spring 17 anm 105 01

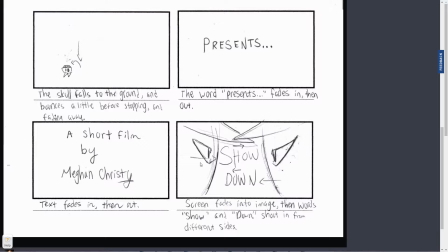41:11 I think the thing that your title here deserve more time and effort
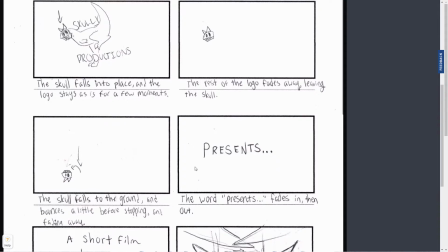41:17 than they've gotten, and I can see you're into your Scully character, and so I'm sure you can make that work.
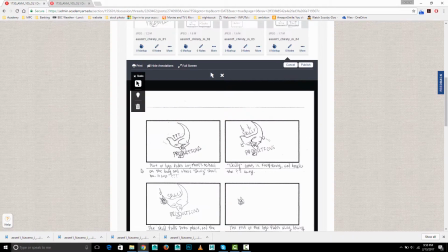41:23 Although I think you'll want to do a little bit more carefully rendered drawing than this one,
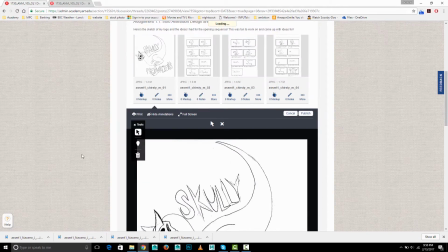41:30 but I understand that's kind of just a rough sketch for the purposes of this assignment.
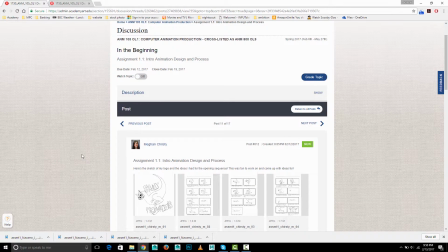41:35 But for the final one that you'll have in your animated logo, you'll want to just have more carefully drawn and rendered.
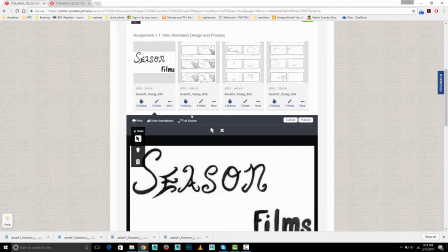41:44 Okay, next we have Ray. Um, so season films, pretty straightforward.
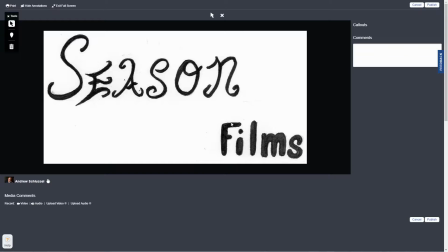41:55 Yeah, I think that looks good. You could just clean it up a little bit. Um,
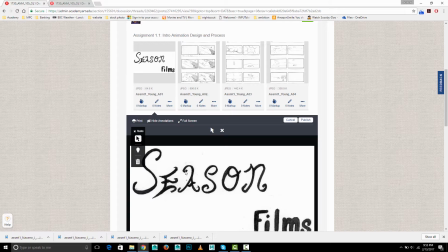42:00 I'm not necessarily a huge fan of really scripty stuff for on-screen titles, but maybe you can sort of tone down some of the curlicues a little bit,
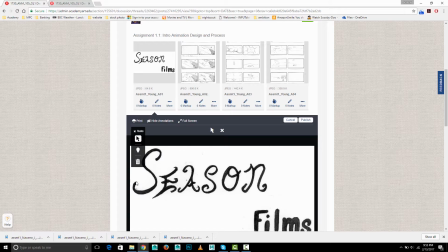42:14 and I feel like that S sort of has some style without kind of overdoing it, where the E and the A maybe are overdoing it a bit. Um,
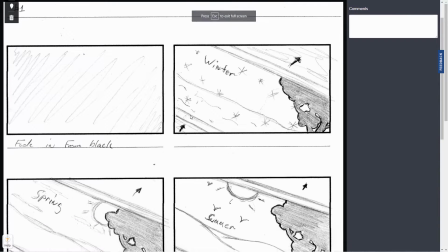42:29 so fade in from black, and we've got
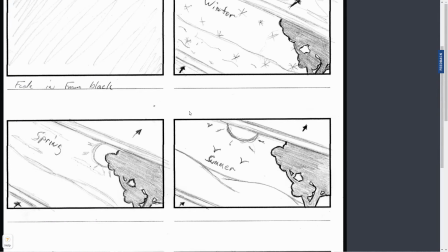42:36 winter, spring,
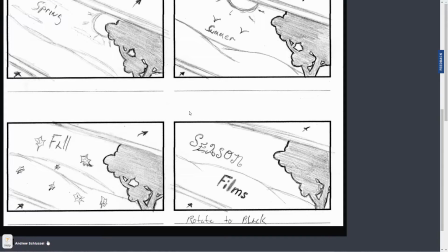42:38 summer, fall season films, and I think that's where you've described at the bottom here
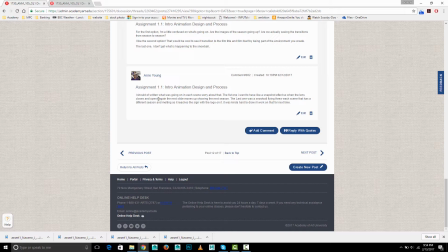42:48 snapshot effect. So when the lens closes and opens again, the next slide, it's like slides. It's like we're seeing like a sort of like a slideshow or a series of photographs or something.
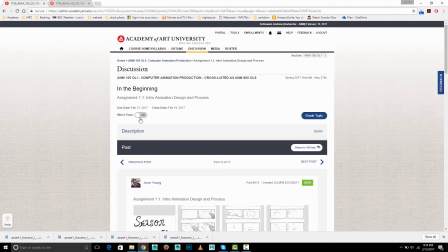43:08 So although I'm not really seeing
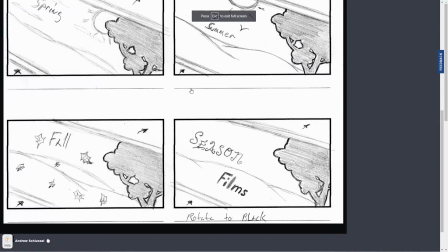43:16 too much on, I mean, I guess you've got snowflakes.
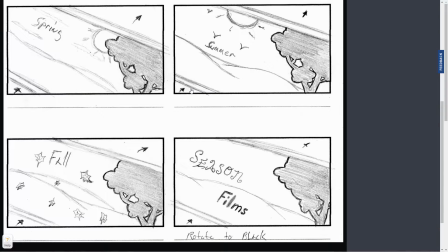43:27 I don't know. I mean, I guess what I would expect, if that's the silhouette of a tree,
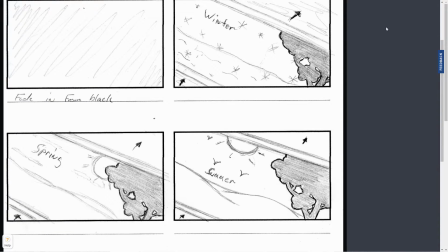43:32 I think sort of the obvious thing would be that you would just see the branches here without any leaves on it.
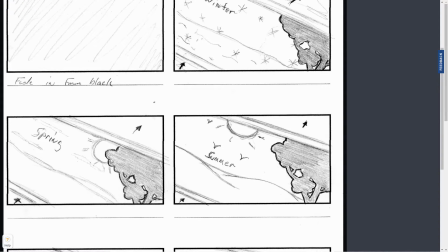43:38 And then in spring, you would just see kind of budding leaves and flowers. And then summer, you would see the full leaves.
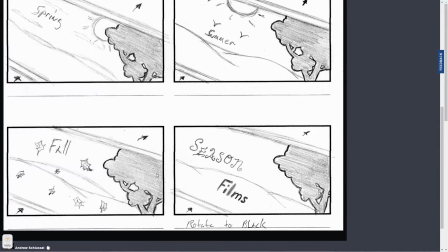43:45 And then fall, you would see, partial leaves, like they're starting to fall off.
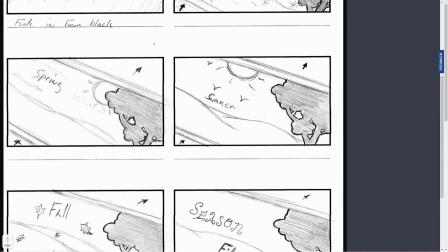43:52 So it was weird for me to have the full, if that's what I'm looking at this correctly, kind of the fully thickly
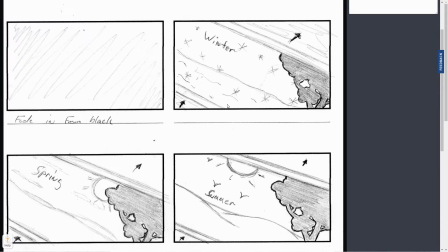44:01 covered tree in all the different seasons, when that would be kind of the most obviously iconic thing to change for each one.
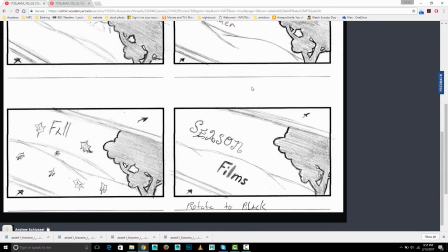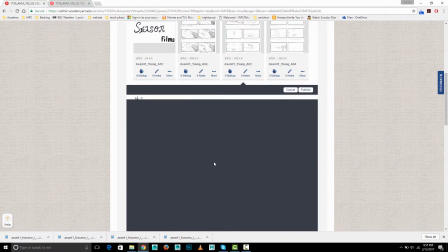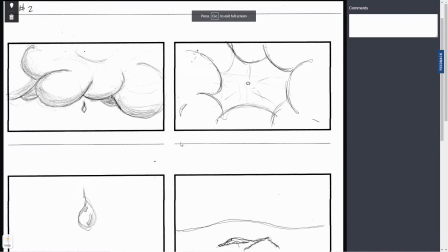44:18 Okay. Got looks like a cloud.
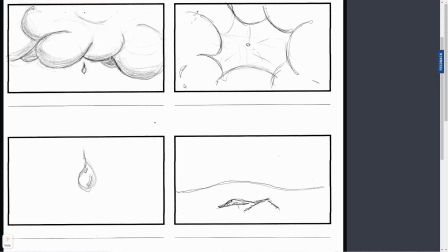44:23 I think we're seeing a drop approach us from below, maybe? The drop hits the ground.
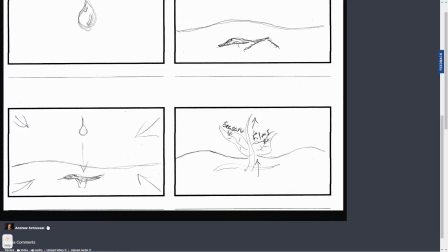44:30 Plant comes up, season films. I think that's alright. I think the catch is that you'd want to see something that looks kind of like a time lapse of
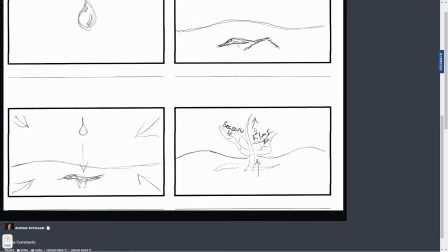44:42 a seed kind of budding and growing into a plant where that animation is going to be a bit too complex for this assignment. Also, I just feel like this text is kind of small and, it doesn't kind of, you want something a little bit stronger, for the name.
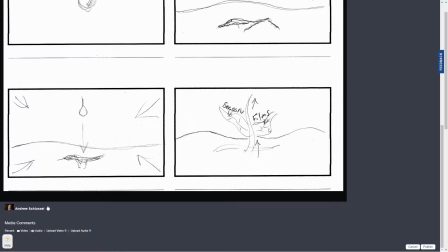45:01 So um, it could be that you have it pop up so quickly that, we don't even notice it doesn't like beautifully grow and unfold.
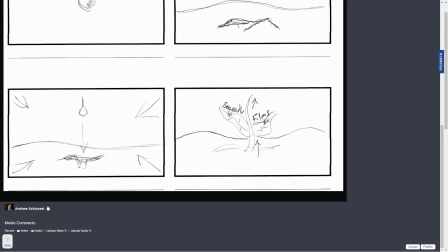45:11 So it is possible, but I think if you are going to use this, do something about the title where maybe it starts out smaller and then grows and kind of fills the frame more, or something where it's just clearer and larger.
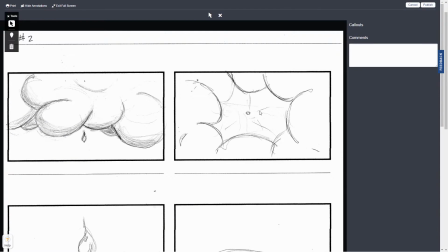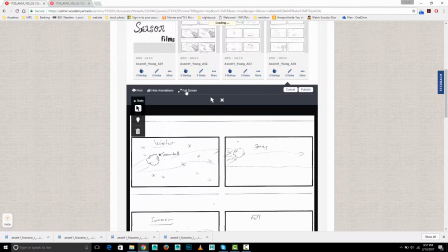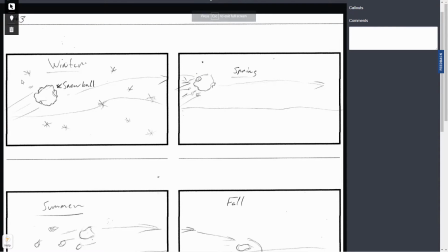45:37 Winter snowball flies through,
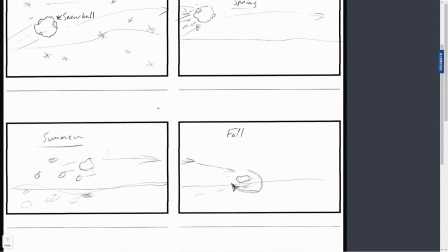45:42 and then and sort of like spring it starts to melt, and summer it breaks up into pieces,
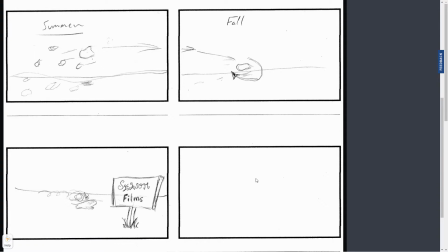45:50 and then fall there's just a little piece left, and it tumbles and stops and melts there.
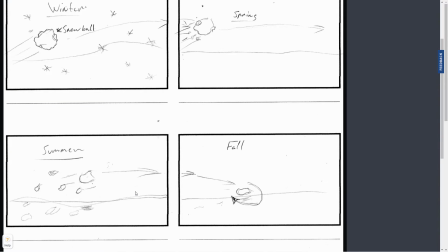45:58 Yeah, I guess again, I mean, snowball is so symbolic of winter. It's odd to have that in the other seasons, and you kind of haven't backed it up that much with the background.
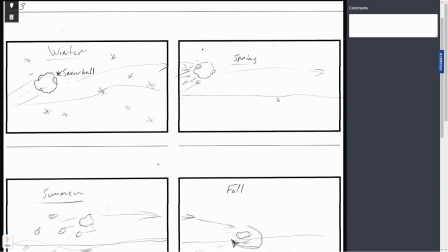46:10 So I think that for this to work,
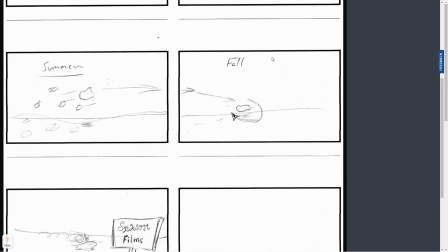46:15 it would be more the background that actually told the story than what's happening to the snowball.
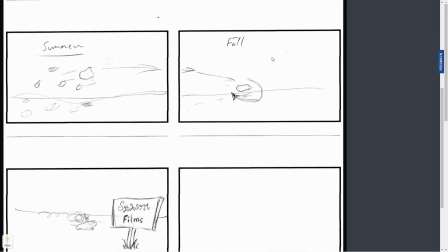46:21 So I think, you'd really have to flesh out kind of this gradually changing background.
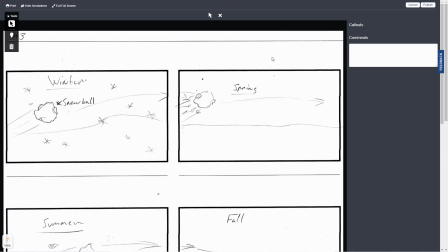46:29 So,
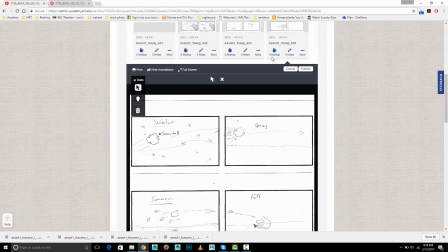46:32 um,
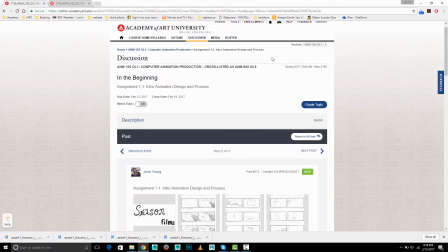46:36 all the season films. So we have. So you don't really have a title of the movie.
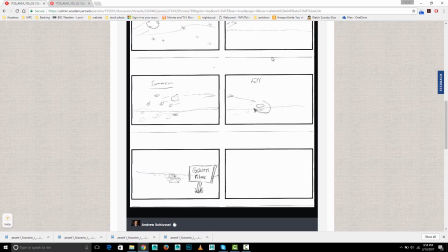46:41 It's really just the logo for the kind of company. So you'll want to also think of a title.
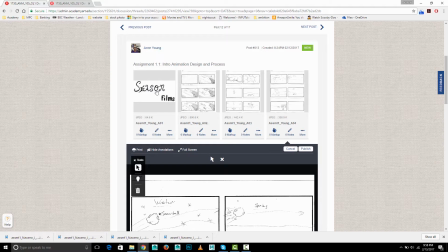46:48 So there's some decent drawings here. I think, yeah, simplify the text here. There's just a few issues with all of these. So give it some thought. I think. I don't know. I find myself
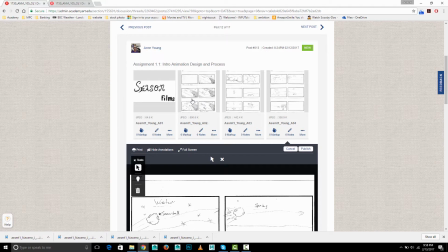47:05 between these first two. I guess in this first one, mostly you just need to address what's going on with the tree, and I think that can work. And this one, I think the challenge is the plant sprouting to look nice,
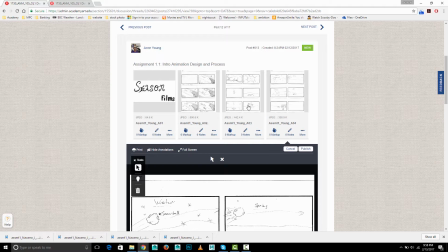47:22 and the title looking kind of clear from that.
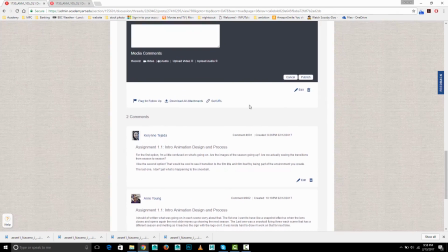47:26 So, and then you need a title for your film as well, and you'll kind of have to think about that and give that some design.
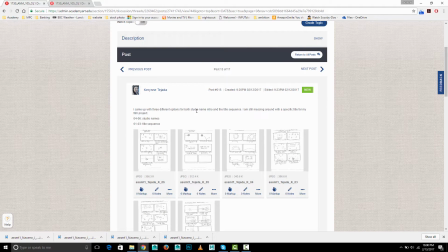47:34 Okay, next we have Karen.
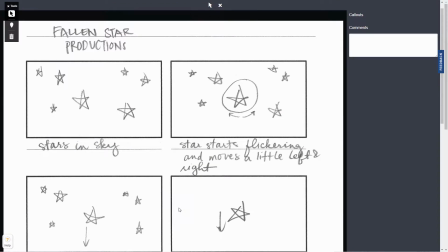47:41 Okay, Fallen Star Production, Stars in Sky. Stars start flickering and moves a little left and right.
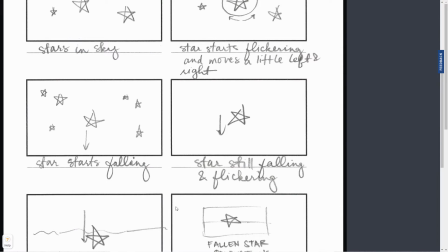47:48 Star starts falling. Star still falling and flickering.
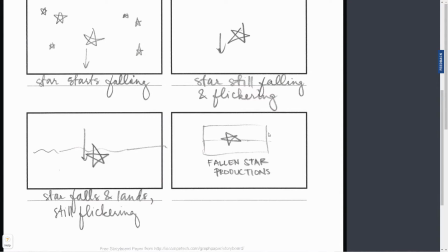47:54 Lands, and then it kind of closes in on Fallen Star Productions, sort of boxes it.
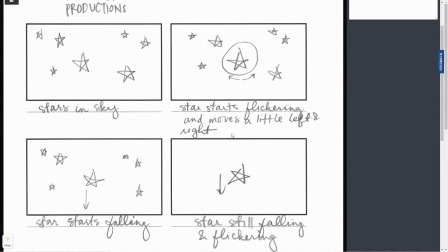48:00 Yeah, I think that's nice. I think it will look good if these stars. I mean, you kind of have two choices. You've done like the extremely stylized sort of hand scrawled star, but I think the question becomes,
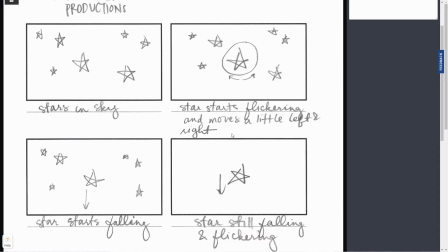48:13 do you go for a realistic looking starry sky and we see those sort of fall, or do you do a very stylized looking star? And I'm guessing from this it's stylized, but I don't know, I'm kind of curious where you're going to find that balance.
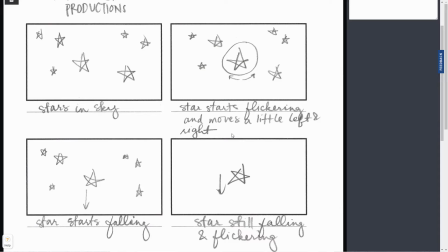48:28 I think it will be impressive if we see a very kind of somewhat realistic looking starry sky, and when they start flickering and falling it might look more impressive.
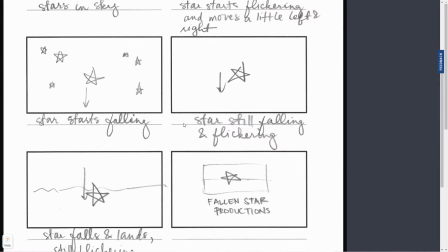48:40 But either way, that could work. And I like how this kind of boxes in at the end conceptually.
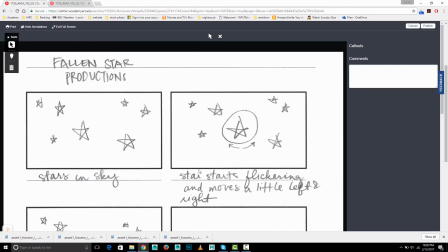48:48 I think the drawing itself you could probably have put more time into, and the text of the title.
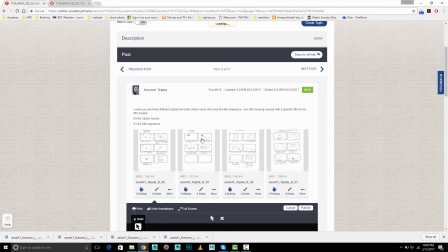48:54 I think how do you want that to look is something you could include in your design and think through a little bit more.
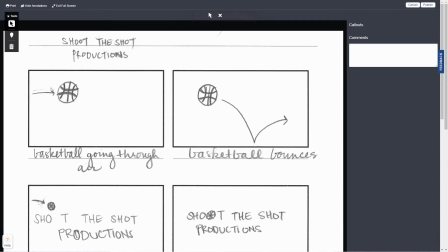49:05 Shoot the Shot Productions. Basketball going through the air. Basketball bounces.
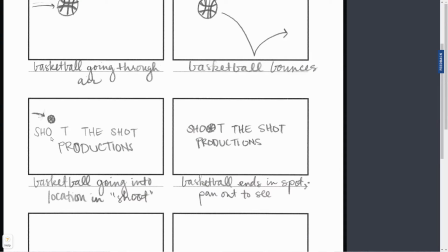49:12 Basketball going into location and shoot. Basketball ends in spot. Pan out to see.